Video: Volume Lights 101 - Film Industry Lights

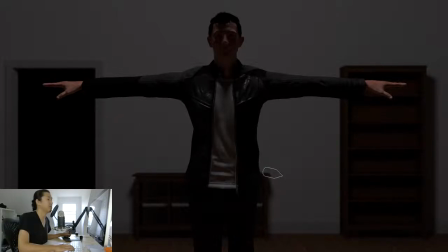[8:14]
Not the best, depending on what you're going for. It's a little bit horror-esque, but what we do get is an even illumination of the room, all 4 walls, or 3 walls in this case, and this kind of ambient light over him. Now, this won't be the video to talk about it,
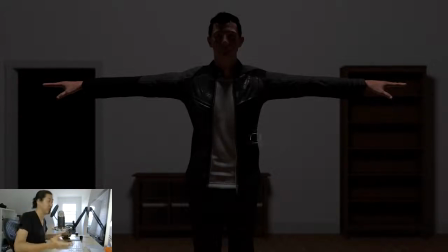[8:28]
but I'll talk about how to use overhead volume lights to build ambient in a beauty situation or in a more just like, traditional narrative situation. And you don't really want to do it like this. You can, but I wouldn't recommend it.
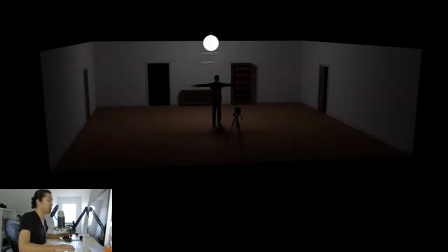[8:40]
So this is what the scene looks like if I move our volume light behind the talent. I know it's like a little bit harder to see like that, but I think you can see here that the light doesn't make it to the front of him. So he's very silhouette, yet it's still very evenly illuminating the walls here. We do see the fall off happen as the light is only so big and the fall off is going to naturally occur like that.
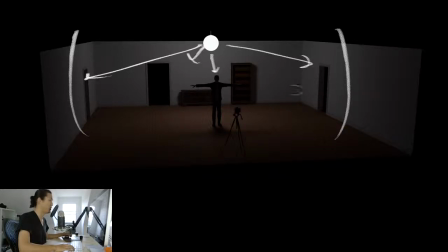[8:59]
But we are essentially evenly illuminating the back kind of cove of these 3 walls here, yet we're not putting any light or contributing any light to the front of the talent. There's going to be a little bit of a backlight, but even that's going to be kind of subtle. And the reflection it's going to cast, the reflection it's going to create in the talent,
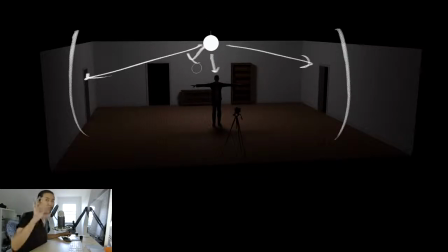[9:16]
given the size of this source and distance, it's going to be relatively small. It's going to be like a little dot as far as the specular reflection, but we'll cover that in the next video perhaps.
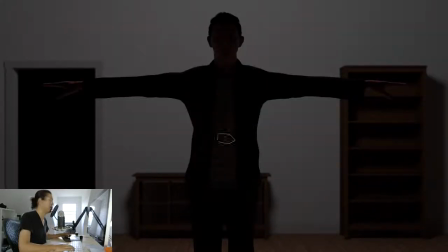[9:24]
Here's looking through the camera. Again, very silhouette, a little bit of backlight on the hands, very even illumination on the wall, and a very top source kind of shadow happening down there.
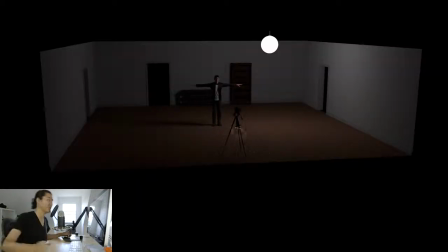[9:33]
Next, let's move the volume light to the side of the talent. So we're going to be side lighting him with that. And now we'll see a little bit of interesting stuff happening because this light is closer to this wall is much brighter. But these walls are dark, and this wall over here is the darkest, and that has to do with the distance from the volume light to the wall, to the object.
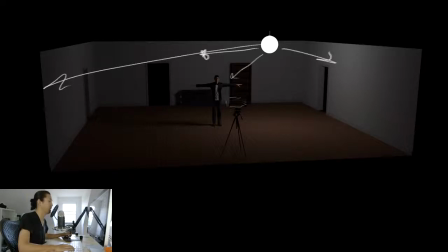[9:52]
But this is a common scenario and use of volume light like this. And in most cases, you would only be lighting the talent, and you would kind of flag this light off of all the walls. Because volume lights, pro tip, look amazing on people, especially spherical volume lights.
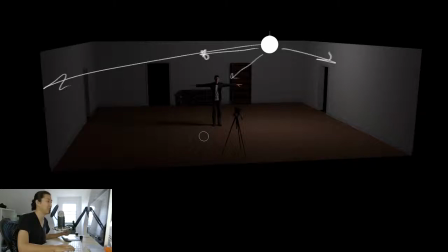[10:11]
They look really nice. So lanterns, they have been a secret go-to weapon of DPs shooting beauty and narrative. They're very fast. They're very affordable. It's been a secret weapon for DPs for a long time, and I'll probably do a whole series dedicated to that.
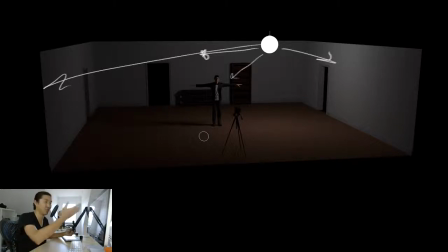[10:25]
And what the best part is that you can go get like an LED light bulb and a spherical lantern like this from IKEA, and you can start to use it, and it's going to look excellent.
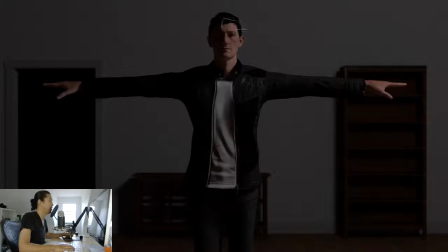[10:33]
It's going to look really good. So here is looking through the camera. Again, kind of this nice side light from here, kind of a toppy side light. It's a little bit high. And then look at the shadows on the back wall, right? You can tell that this light's coming from this direction because of that shadow.
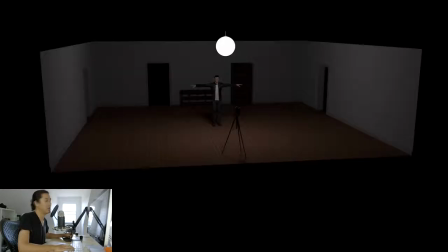[10:45]
Very interesting. Let's move on to one more example. So this is if we put the volume light in front of the talent. So it's basically front lighting him. So he's getting some really nice key, really nice lighting. And then the background falls off pretty hard because it's pretty far away from it.
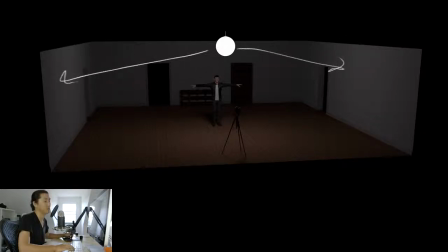[11:03]
But these walls are still getting pretty much evenly illuminated. So let's look through the camera. Really nice. This is a very, very common use of a volume light like a sphere, like a lantern. This is going to look really nice. And the fall off is pretty steep as far as the background. So you could flag the lantern, but in a lot of cases, the fall off is going to be pretty subtle. The light that hits the background from here is going to be pretty subtle, especially if you stop down to exposing to our talent here.
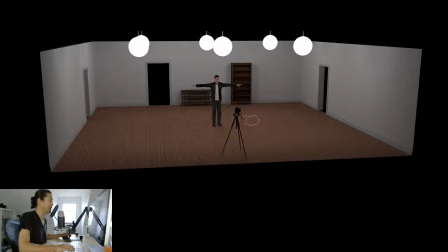[11:31]
Looking at our final example for this episode, this is an array of volume lights. And this is a very important concept to understand. This is something that you will see done. This is a technique that you will see done on every major feature film,
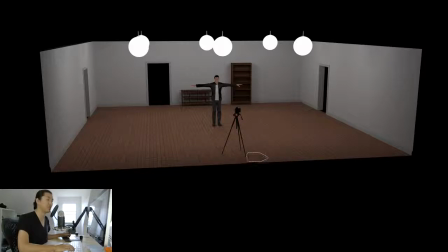[11:48]
every major television show that's on a stage, every major commercial, every major music video that's on a stage uses this concept and technique. And we're not going to be digging too deep into it, but I wanted to show you how the film industry uses volume lights in an array, right?
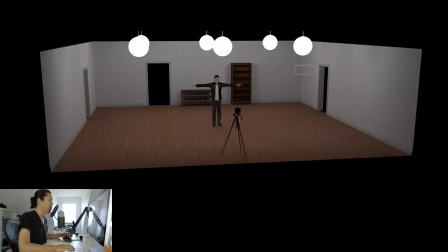[12:03]
So we saw what it looked like when each one of these was on. When you put them together like this, you can almost think that all these lights combined are one volume light. That's one way to think about this.
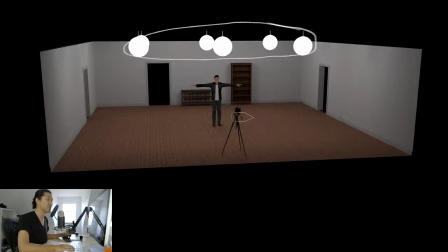[12:17]
So we have very, very soft shadows happening because they're kind of canceling each other out and acting as one big volume light. And if they're all the same exposure, if they're the same intensity and same distance, if you get the distancing rate between these,
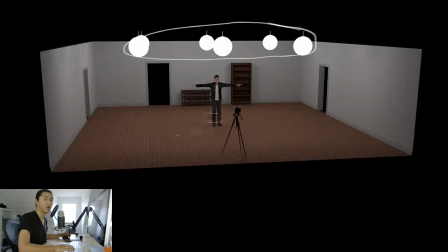[12:31]
you'll see that there really isn't much of a shadow on this person here. And I'm not going to be able to break this down fully, but let's look at it this way. The shadow that would be cast from here, if it was just this light, is canceled out directly by the opposite light. So those shadows are literally canceling each other out. Canceling is not the right physical word, but I think it's a nice way to think about it.
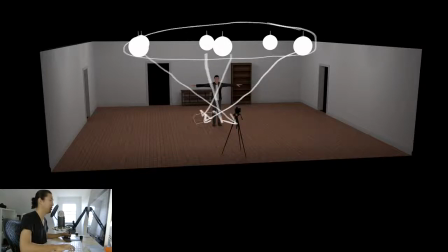[12:49]
Same thing this way, and this way, and this way, and this way. If you set up the array of volume lights correctly, you will get shadowless lighting. And it has to be from above because then the shadows just go down, so we don't see them.
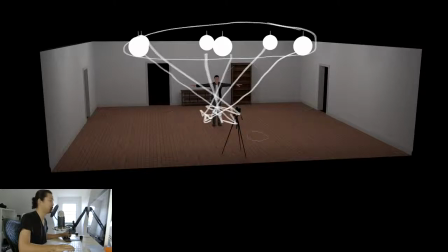[13:04]
So although you will see a little bit of multiple shadows happening in certain places, in general, if you had people walk around this space, it seems shadowless. And this is important on white site music videos. This is important on almost, like I said, every major television set does something like this.
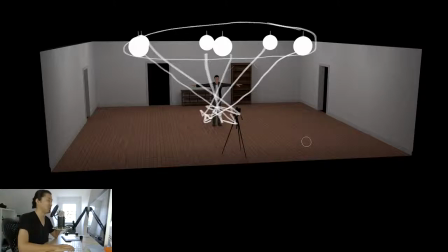[13:18]
It's usually muslin boxes. It's not going to be lanterns or space lights, but on a budget, when you're going for this look, you'll see this on a lot of independent features. It is an array of very affordable volume lights like lanterns. It's a very affordable way to do it. I think a lot of DPs, even like Roger Deakins and who else, Wes Anderson's DP,
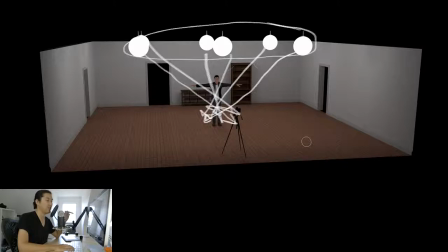[13:38]
uses this exact technique quite a bit with their own specific units, but the concept behind this is an array of volume lights. So that concludes our Film Industry Lights 101 series. And again, you're not going to be finding this terminology used pretty much anywhere else in the world. I'm going to tell you that because this is a hybrid understanding of real world lights and CG lights, which I think you can understand with my push to make basically real world lights in the computer. I have to understand lighting in the real world and the virtual world, and I think that's actually going to be extremely valuable for you as well if you decide to ever work in virtual reality, augmented reality, virtual production, anything like that. Previs, cine design, understanding the real world lighting and then the CG world lighting, you start to have a different perspective on lighting in general, and that's what I'm trying to get to you guys right here. But this channel specifically is going to be dealing with real world lighting. It's my other channel, Cine Design Training, where I talk about how to do actual virtual lighting, if you're interested in that sort of thing. Moving forward from here, we're going to be talking about lighting techniques. So if you were interested in things like the volume light array, that's how we do a lot of things. I'll talk about that. We're going to be going through one by one, and I'm going to be looking at the techniques of using spotlights area lights, volume lights, arrays of area lights, arrays of spotlights. What do these things do? How are they used on set? We're going to be showing all of that here right in CineDesigner. I can show basically anything, and if I can't show it right now, I'll model it, I'll research it, and then I'll show it. Thank you guys so much for watching this series. I know that it's not the traditional film school that you'll be watching here. Moving forward, nothing on this channel is going to be the traditional film school. We're going VR, we're going AR as soon as that's enabled through certain devices. We're going to be doing things on this channel that have never been done before. And I'm also going to yell at the screen and rant about certain things, but that's a different video. I'll see you guys on the next one. You guys get out there, plan better, shoot better.